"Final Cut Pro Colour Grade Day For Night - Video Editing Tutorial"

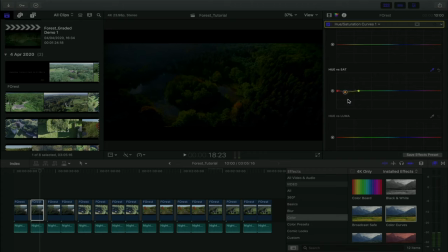(20:35)
So you can kind of see, I can make it really saturated, or I can desaturate it as I did there. And that's all I did for this correction. Again, it's so contextual. It's so specific. Again, each effect has a specific job for this shot, which is why we ended up with so many of them.
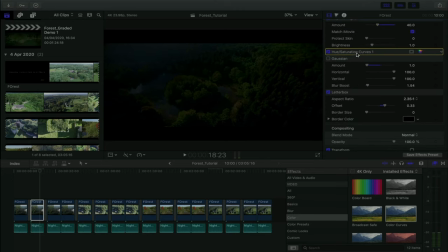(20:54)
But that's essentially what you have to do to make Jane Tonight look as convincing as you possibly can. Final thing that I did is I added on a Gaussian blur. And the reason why I did that is we're trying to cover up some of these
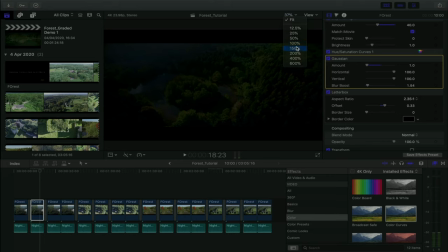(21:09)
kind of pixelated issues that you can sometimes get when you do a lot of color grading. This actually is more of an issue with the sharpness of the camera. So there's nothing wrong with blurring your footage. I know that can sometimes seem like a bit of a sin, but if you're trying to hide mistakes, and again,
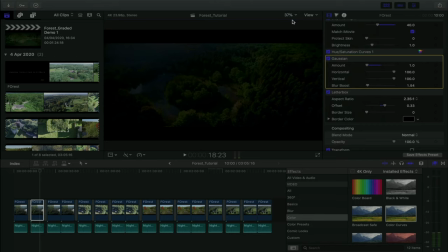(21:27)
you're doing day and night, so you're kind of doing a last resort job anyway, definitely blur your footage. You have to blur it slightly. You can't blur it too much, because I mean, like, if it looks like that, then I mean, no one can see it. But I definitely add a slight blur on just to decrease the sharpness, because again,
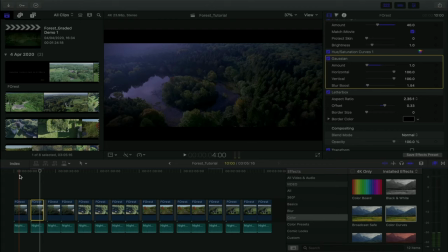(21:44)
this drone footage was very, very sharp, and you can kind of see with the water here, that's like looking at the water.
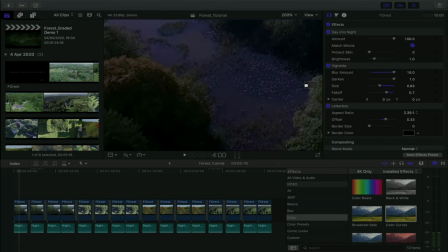(21:52)
There's like a sharpness to it there. So that's why I kind of blurred it a little, because I didn't want it to be too sharp.
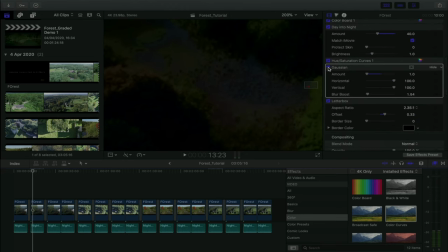(22:03)
So otherwise it kind of, see the way it's kind of, see the way, like, if it's fully sharp, you kind of get like these little wrinkles. Again, I'm trying to hide as many things as possible. You blur your shot a little. And then finally, like, that's a letterbox.
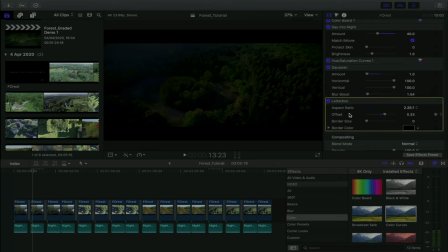(22:18)
That just kind of, that does what it says on the tin. Your letterbox should always be a final effect in a shot, because a letterbox in Final Cut Pro, depending on where it's placed, will affect everything else. Your letterbox should always be last.
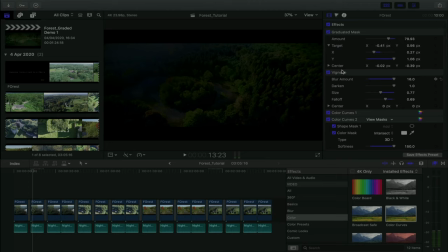(22:35)
Likewise, your graduated masks and your vignettes, that should probably be done first. The vignettes are not really important. In fact, if you play around, it'll give you a different effect depending on where you put it. And you actually might prefer, the vignette to be there because it affects the sky up here differently.
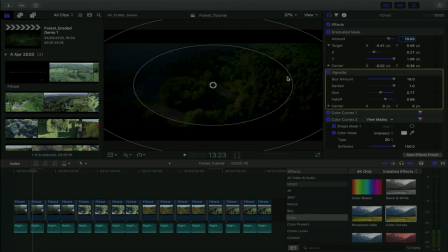(22:50)
But I kept it here because I want to get rid of as much light as possible from the shot. So that's ultimately how I ended up with something like that.
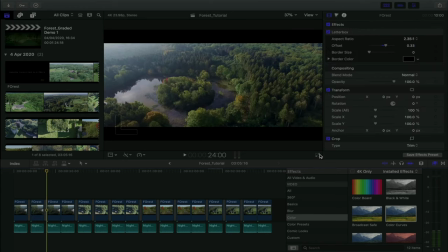(23:02)
So if we do our before and after, this is our before.
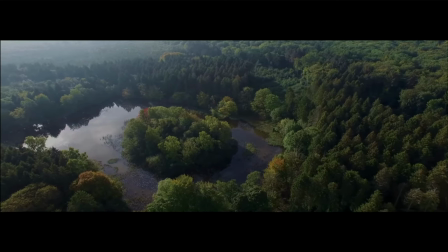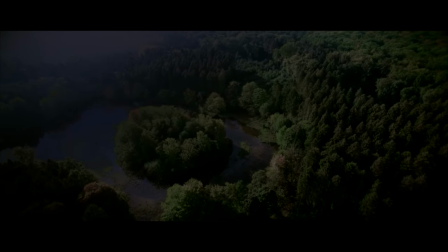(23:14)
And this is our after. Again, it certainly does not look perfect. I am not saying that, but again, the name of the game, if you're doing a mercy,
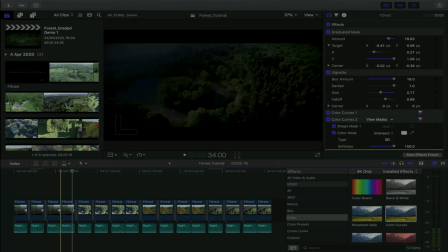(23:24)
fix it in post, rescue edit, and I ask you to do day to night, the question always is, will the viewer buy this? You know, is it convincing? What does the rest of the scene look like in terms of how that pulled off day into night?
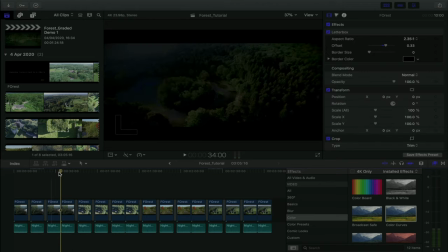(23:39)
Because again, if it's only one shot like this in an otherwise perfect sequence, I think that people would buy this.
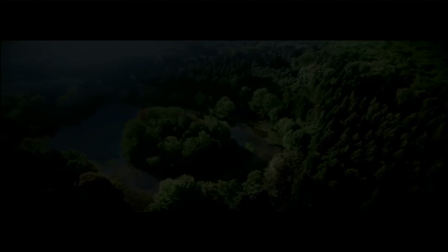(23:46)
I think it's convincing enough. Again, if you're watching this tutorial, it's probably not convincing to you.
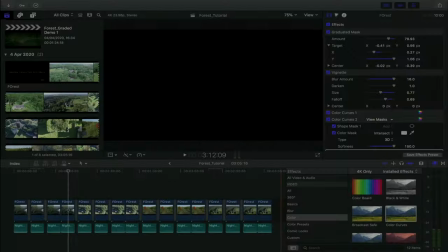(23:51)
But again, to a layman's eye, and you know, where they're not rendered, just like passively watching it,
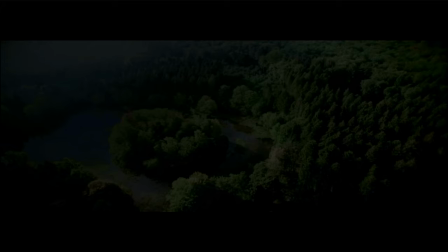(23:57)
and you're, you know, it's a 20-minute short film, or you know, even a feature film, they're probably,
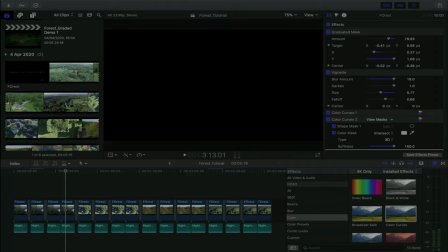(24:01)
you know, like, it's going to be a passive experience looking at this shot, so they're probably not going to think too much about it. And therefore, as an editor, you did your job. You know, they bought the idea that this is a nighttime shot, even though it's clearly a very bright daytime shot.
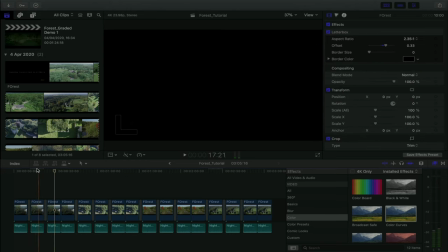(24:17)
So this is what I call the hardest shot out of them all. And again, the reasons why is that you just got so much light in the water there,
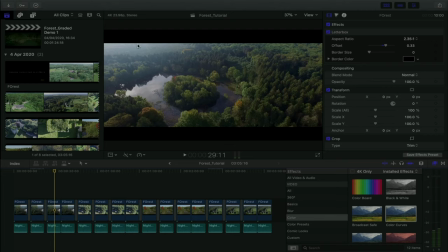(24:25)
and you have literally the sun and the sky bleeding in, and it's a white sky, because you're going to hear me talk about different color skies later on, but it's important to note that this is a white, there's no blue, this is as white as it gets. This is like the worst case scenario.
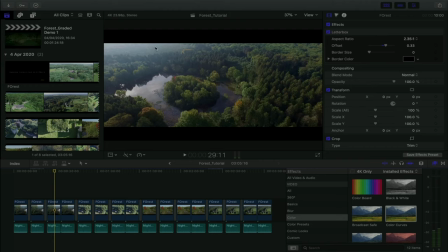(24:39)
Well, honestly, it can get worse than this, but in terms of the footage I had to play with, this was like a pretty hard shot to do, because again, you have reflections in the water,
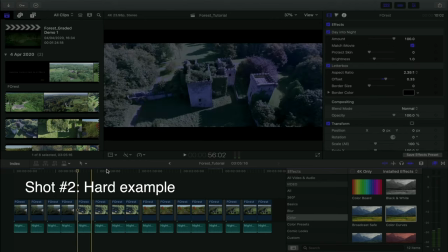(24:48)
it's a tough shot. This is our second clip, and this is a rotation of a castle.
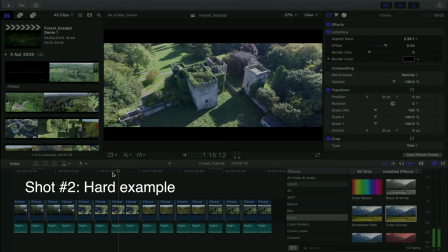(24:56)
So basically, problems again is you have light bleeding in. You actually have light bleeding in from even more corners. You have light bleeding in from here. You got light bleeding in from here, up here, and down here.
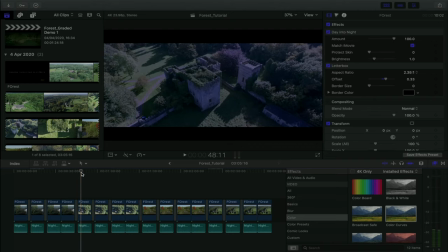(25:08)
It's just full of light. Again, if you throw a LUT onto it, day into night, this is what you get.
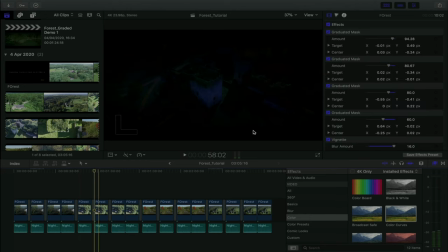(25:14)
It's not convincing in the slightest. This is ultimately what we want. This is actually a very, very dark shot. Again, that's why it's not perfect, you know, because after you do all these things, can your audience even see what's going on? You know, will it look cheap because it's very clear that it's been so affected to look like
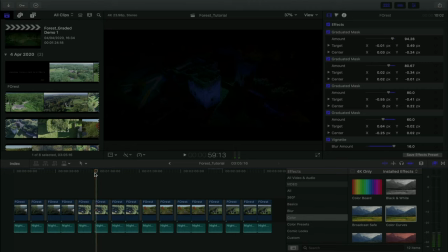(25:33)
nighttime that you can barely see what's happening in the shot besides the highlights of the castle there and some of the grass. So how do we get to this situation? Well, it's a lot of things that we did before. However, as I said, each shot is different, and as you can see, I have a different range of effects here.
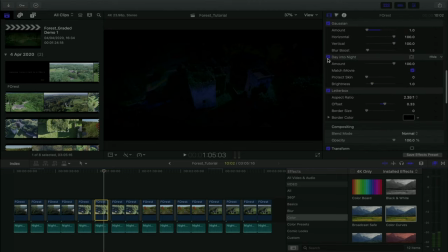(25:52)
So I'm just going to go ahead and disable all of these. I'm going to do this in reverse so I can kind of get an idea of what each thing does, and then we'll go through them again one by one.
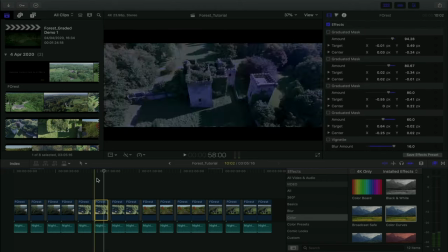(26:03)
So this again is basically our base footage. See, it's exactly the same.
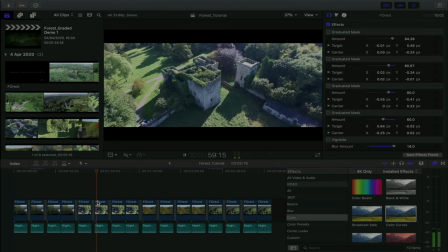(26:08)
The first thing I did was I added so many graduated masks to this. This is like if you use a graduated filter on your actual camera, and it just removes a portion of the light.
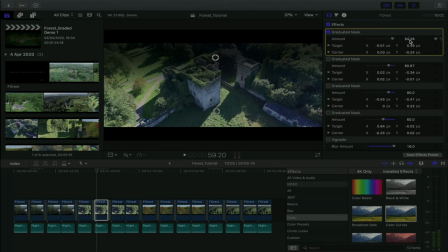(26:21)
And again, I went for actually 94. I was more aggressive. I was just like, that's full black. Like, so I really went aggressive with 94. And again, I just tried to take some of the light out that was bleeding in from the top. However, just light bleeding in from every single corner. So I did one from the bottom, I did one from the left, and I did one from the right.
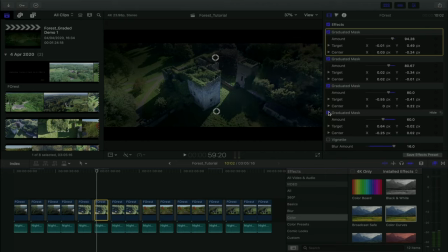(26:41)
Again, I'm really trying to take out as much light as possible from this shot. And then I added in my vignette to try and make the corners as dark as possible to give it a dark feel, because at nighttime visibility is less. You wouldn't see into the distance as much. It should be blurrier. And that's what a vignette can do for you.
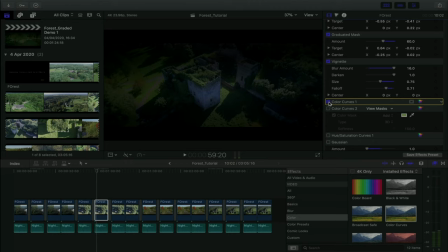(26:59)
And then before you know it, we're back with our color curves. Let's go and inspect it and see what I went for. So as you can see, each time you do color curves, you can always be doing something different. So what I kind of went for in this situation is I really pulled this down, and then I kind of went for a little bend here.
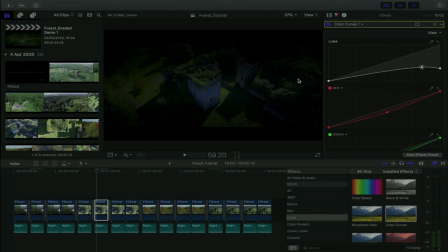(27:16)
And that's because I tried to raise the mid-tones as much as I possibly could while bringing down these really harsh highlights. So you can kind of see how that affects the roof on the castle there. Again, you have to really experiment with these and see what it's doing to your image.
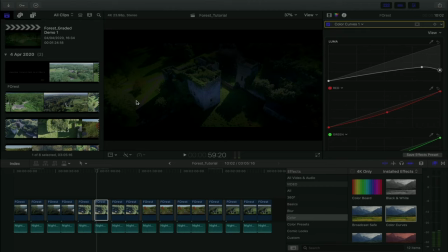(27:34)
And it's also affecting the brightness on the pavement there. So that's kind of why I went for kind of a bendy curve on the Luma scale. And again, it's all experimental, and you really have to play around with it to get the effect that you want.
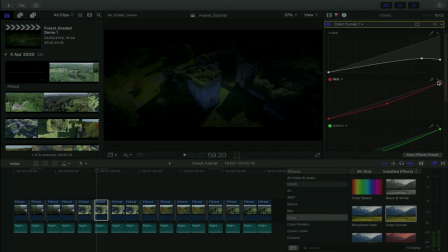(27:52)
So in this situation is I actually took the red out of the image. So let's have a look of what it did look like with the red in. As you can see, it's quite red. So I just took some of the red out so it goes more green, because there shouldn't be a lot of color at nighttime. There really shouldn't be red unless you're trying to do like a bleeding sunset or something.
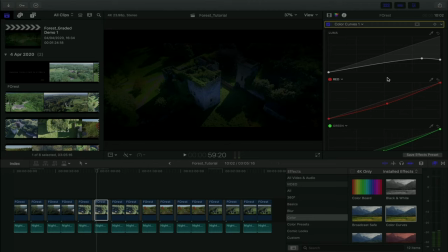(28:11)
At nighttime, it's always more in the blues and the greens. So that's why you pull the red out. That said though, I'm also pulling a lot of the green out. Why did I pull a lot of the green out? Because if I didn't, it's a very saturated image.
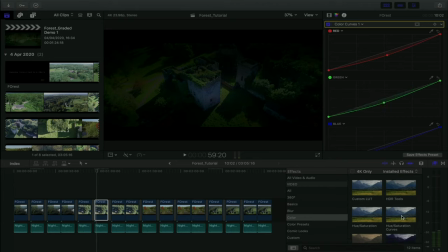(28:26)
You could definitely use color board or the hue saturation curves, but for some odd reason I was like, ah, to hell with it, let's just do it inside of color curves. And likewise, I also took the blue out.